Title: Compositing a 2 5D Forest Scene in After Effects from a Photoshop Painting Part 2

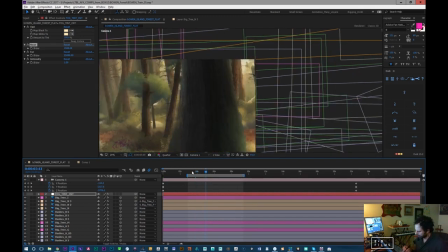There was just something funny going on there. Okay.
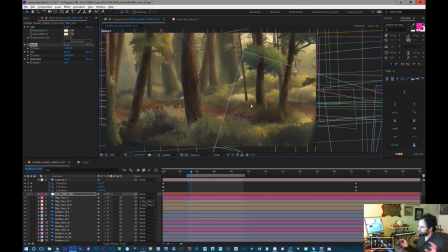So now, I'll quickly show what my next step is, and then we can go from there. Oh, one other cool thing too is the nice thing about this is, let's say, I want the haze to change.
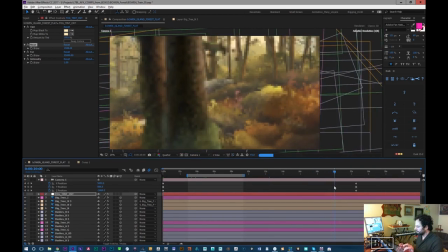This is why I make a source, because what I feel like in this shot is by the time I'm up here, this fog looks a little bit nicer, right? It's sort of a warm day fog.
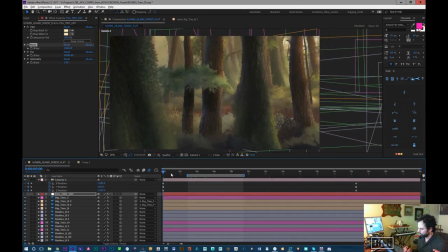And then down here though, I kind of want it to be dark and cool, cold and more spooky, like the forest to be in a kind of a cool tone.
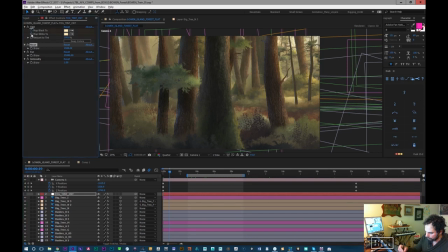So what I can do is, because I've created this stuff up here, I can just animate the color of this
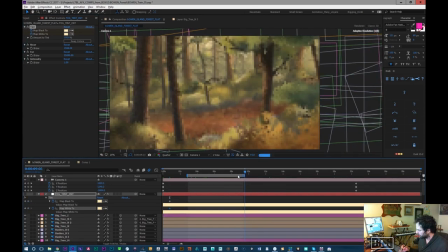on this layer. So as we move through, as we can come out of the dark, the cool fog.
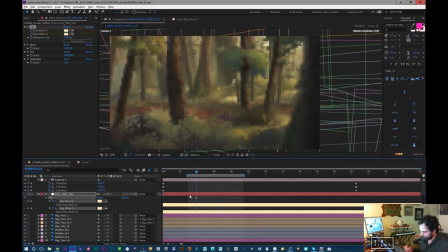So let's just see if I can get, I'm just riffing right now, so I could make this look like garbage.
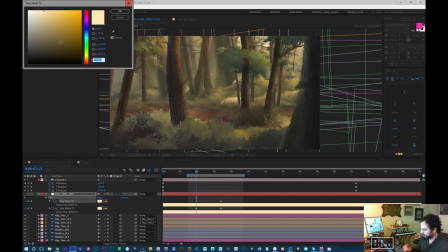I don't know for sure, but what I could do is go into more of like a cool darks.
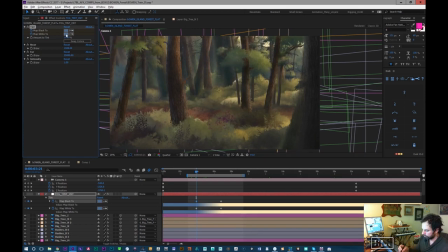Like push everything in the forest to darker colors. See? To make that forest a bit darker and spookier, let's put the blacks to like a greenish color.
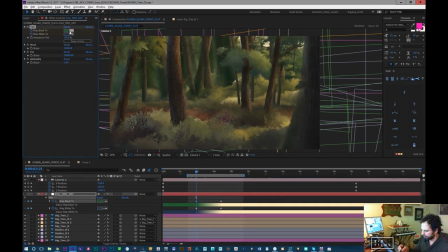That's probably gonna look garbage, but I'm gonna keep figuring it out. Plus, we can animate the density. I'm gonna figure out what color is gonna be best.
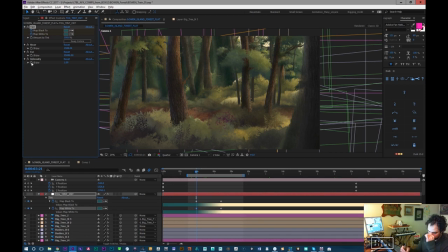Yeah, and then so also we can animate the intensity value, which is cool. And then the near and far scalers, these guys can be animated.
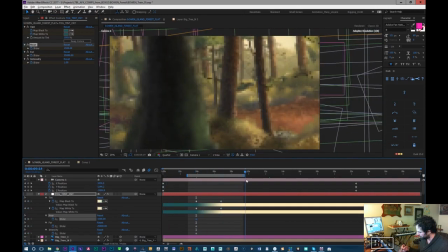So we'll animate those, and then we'll have them more to these values as we come out of that part of the forest.
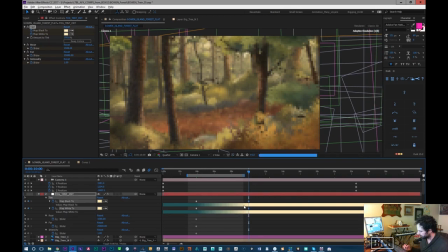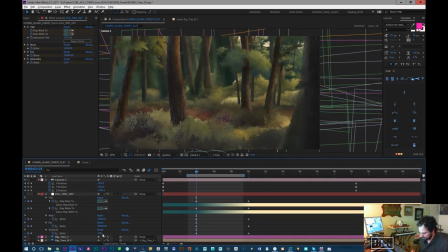So here, maybe I'll make my intensity higher. This might be too much. It looks garbage right now. The color's wrong, so it doesn't look good. And then maybe I'll change the far slider down to, let's try 20,
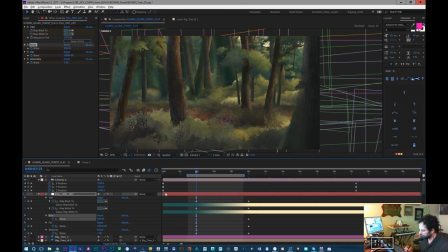and get the near closer, so that more of the forest is affected. And it's just this color's bad. It's not a good color. That looks a little better. And then now once we get our lighting popped in there and stuff, it'll look a little bit better.
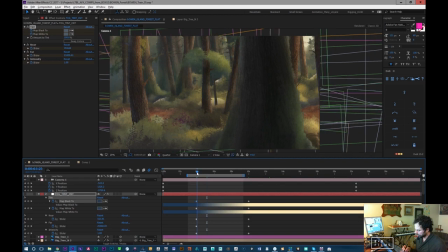But you'll just see as we transition. So maybe I'll render this out really quick.
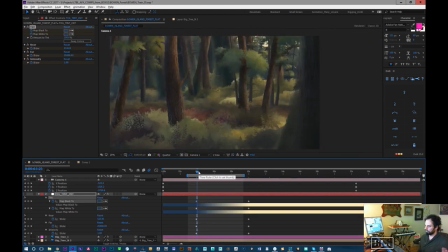So we have sort of this hazy bluish color. And then it'll gradually transition to like a lighter yellows and stuff like that.
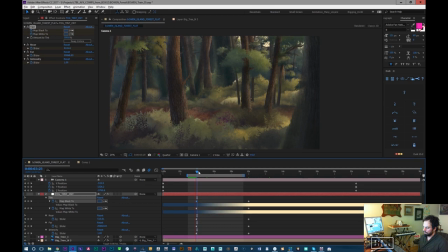Ooh, if it renders. This is pretty big. Like this is a like a, it's a 4K composition. I'm rendering at a quarter, so it'd be the equivalent of rendering HD at half resolution. So it's a bit slow. Like this is, and again, the composition is 12,000 pixels.
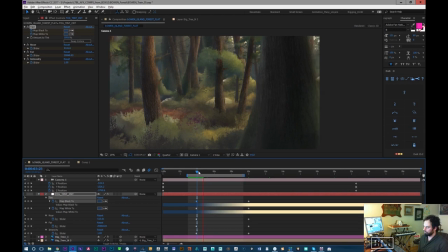The original artwork is really quite huge. So I have a pretty good computer processing this. I wouldn't recommend a scene this. Like if I had a slower computer, what I would do is I would have made my key layers smaller.
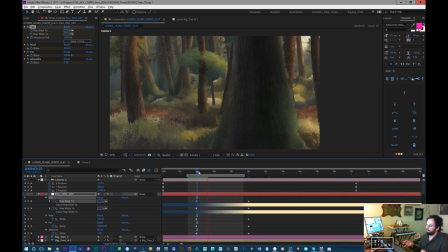I would have made more layers that weren't so big. Like made them like 3,000 by 2,000, maximum 6,000, and just sort of put it together that way a little more manually.
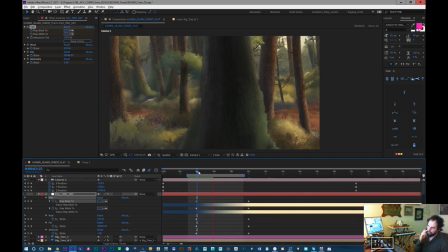Instead of sometimes some of the layers I have are like, 10,000 layer 10,000 pixels wide by 4,000. That's a lot to stick in memory, and that's a lot for the computer to process. I still have some lighting work to like coloring work to do.
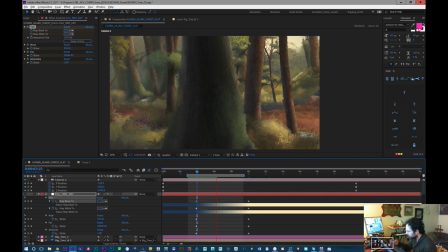Like, see this tree here is really, really dark.